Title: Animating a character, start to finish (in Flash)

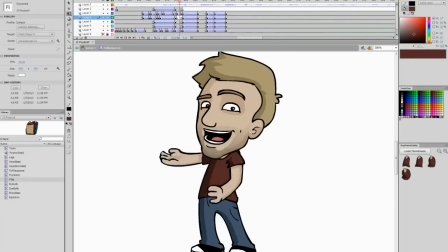1392s
It's important to make sure that the character is doing something.
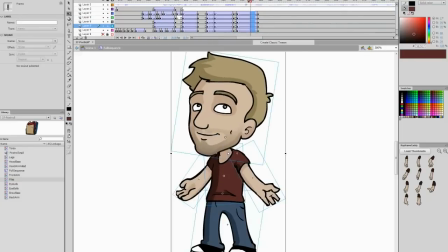1397s
It's tricky when in a situation like this where the whole clip is him talking.
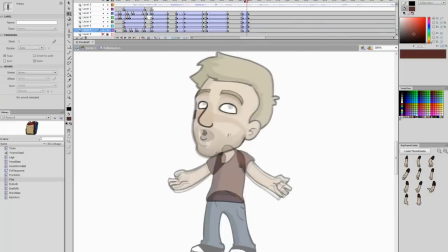1402s
You could, or you know, it's very tempting and you know, I suppose natural to just animate them talking,
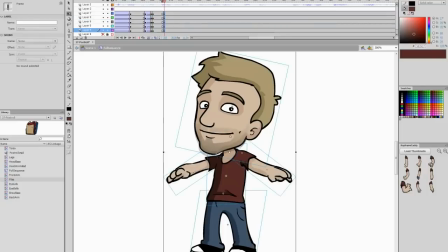1409s
but you really want to make sure that they're doing something, because at the end of the day people are watching it and they're expecting entertainment.
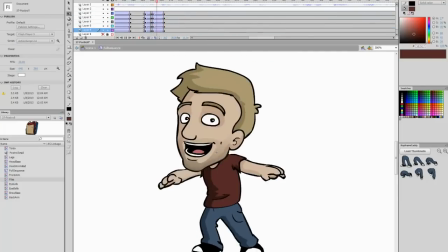1416s
So you want to make sure that if they're going to do a motion, do it a fairly extreme motion.
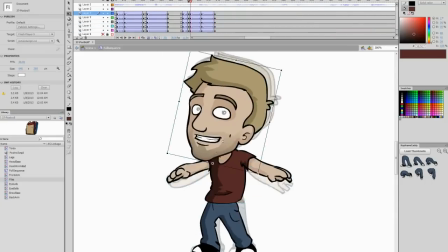1421s
So for instance, in this example,
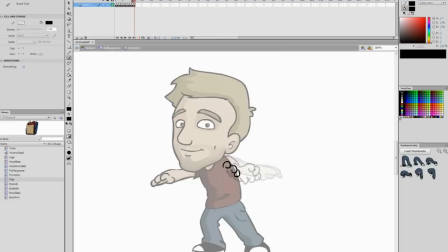1424s
he's going to be moving his arms to make way for the word Newgrounds to be spelt in front of him. And rather than just kind of moving his hands or even just saying it,
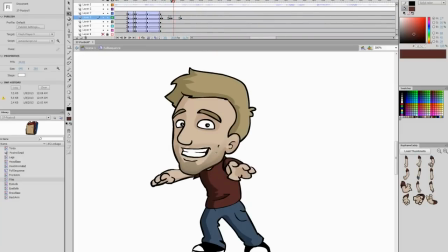1434s
I leaned his whole body forward and bring his arms around so that he can stretch all the way across in front of him and you know, add a bit of drama to the situation so that, you know, it keeps people watching, keeps people interested, something, you know, to look at.